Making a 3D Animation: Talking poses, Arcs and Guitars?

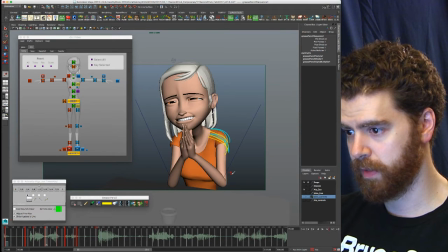12:26 This might be the only sort of weird bit here because it's such a big jump, but
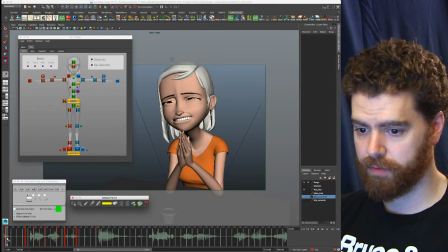12:32 alright, so let's do a quick little play blast on this.
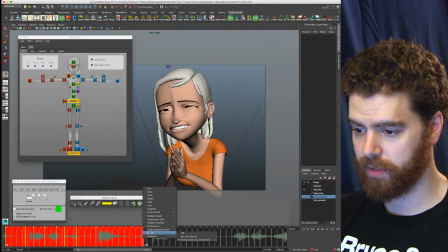12:37 And then we can see sort of how that shoulder and arm is now tracking. So while we wait for this play blast to run, if anyone has any sort of quick questions, now's a great time to ask them.
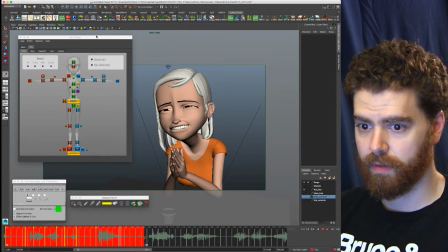12:53 And yeah, I'm going to use this as a chance for me to get a sip of water.
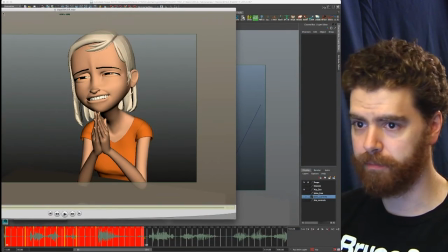13:02 Okay, whoop, hello. Wrong window. All right, so here we are.
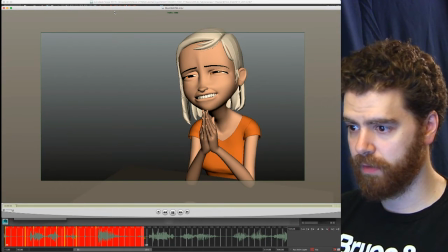13:11 So I'm going to set this to loop. I have the audio off. We'll just watch this for a moment. And so the hope is that now it feels like, besides just those hands moving, you can see the difference, I think,
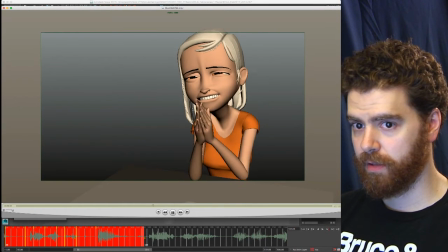13:25 pretty clearly between what's happening on this screen left shoulder versus the screen right shoulder. You can see how it's definitely more pronounced and hopefully feels as if that shoulder is driving the motion of the arm versus the arm just sort of doing it on its own.
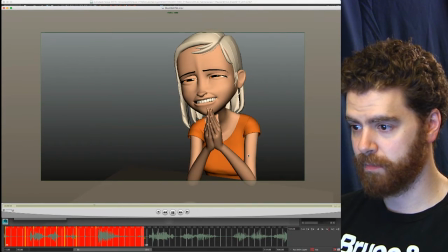13:47 And you can feel that there's an offset now between the body, the hands, and then the head. It should hopefully feel like they're all sort of, the body's driving the arms and shoulders, or the body's driving the shoulders,
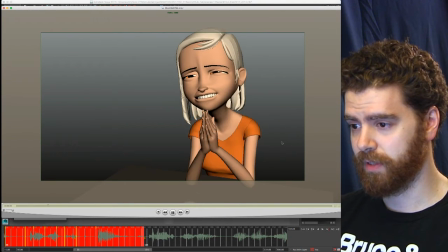14:04 which is the arms, and then the head is sort of the last thing to sort of follow, and they're all a little offset. That's my hope here.
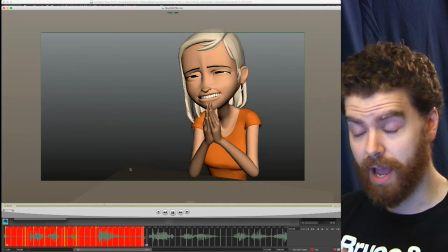14:11 If you're watching this and you think I'm crazy, or you think that's not happening, you like this is sucking, now's a great time to tell me.
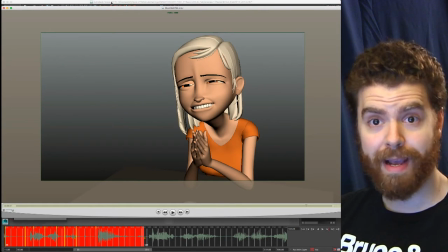14:20 All right, so I'm going to stop this. This will be cool because we'll go back, we'll look at some of these as we make progress.
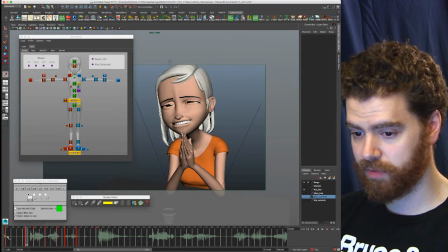14:27 Let's now go and work on the other side. Now I'm just going to stick same keyframes here in red. And first things first is I want to draw, there's the cat again, yowling away.
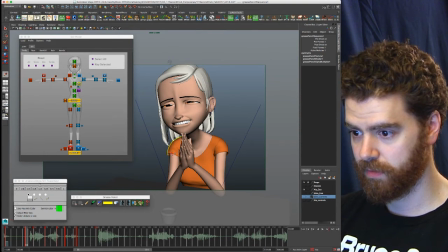14:40 I'm going to draw these shoulder positions on these frames. You can see, like I said, some of these barely moves. Wow, that cat, she's singing tonight. I hope you can hear it. It's really good. Oh, she's got a toy. Okay. Okay.
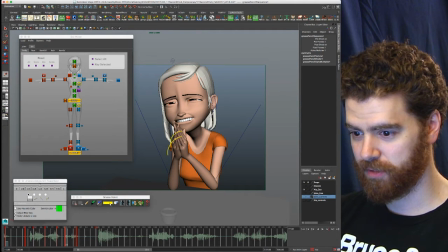15:04 I'm going to just switch this color. You can almost see that she sort of goes back to hitting some of these initial pose replacements.
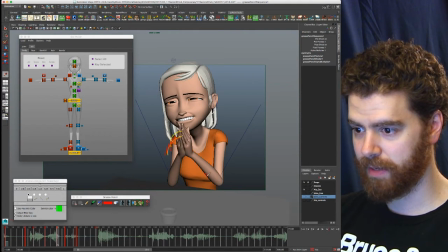15:20 So we're going to try to make this also have a feeling of following an arc. And then we'll see how we do. Oh my goodness. I really hope you can hear it. Okay.
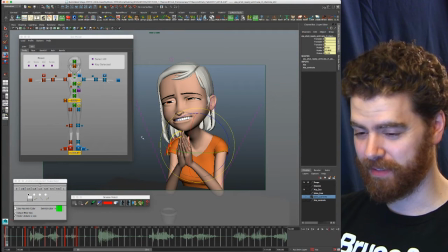15:40 All right, let's make it happen now.
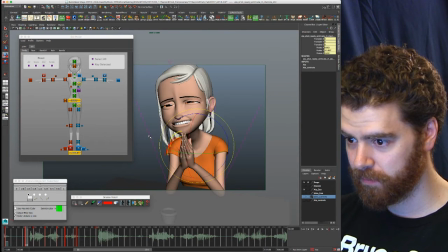Okay, so
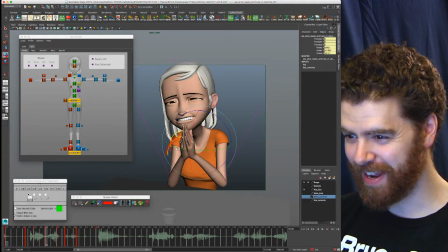16:00 she's crazy tonight. Okay. I'm actually going to lower this a bit here in this sort of like second frame of this. That'll help to hopefully build some more anticipation. Let's see. So here's our first part of this.
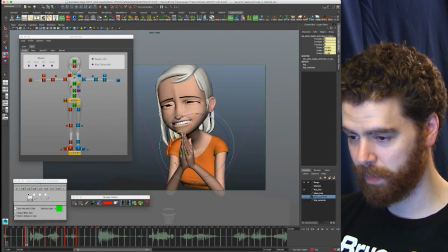16:19 Shoulder can dip a little bit more. Up now. Hit here.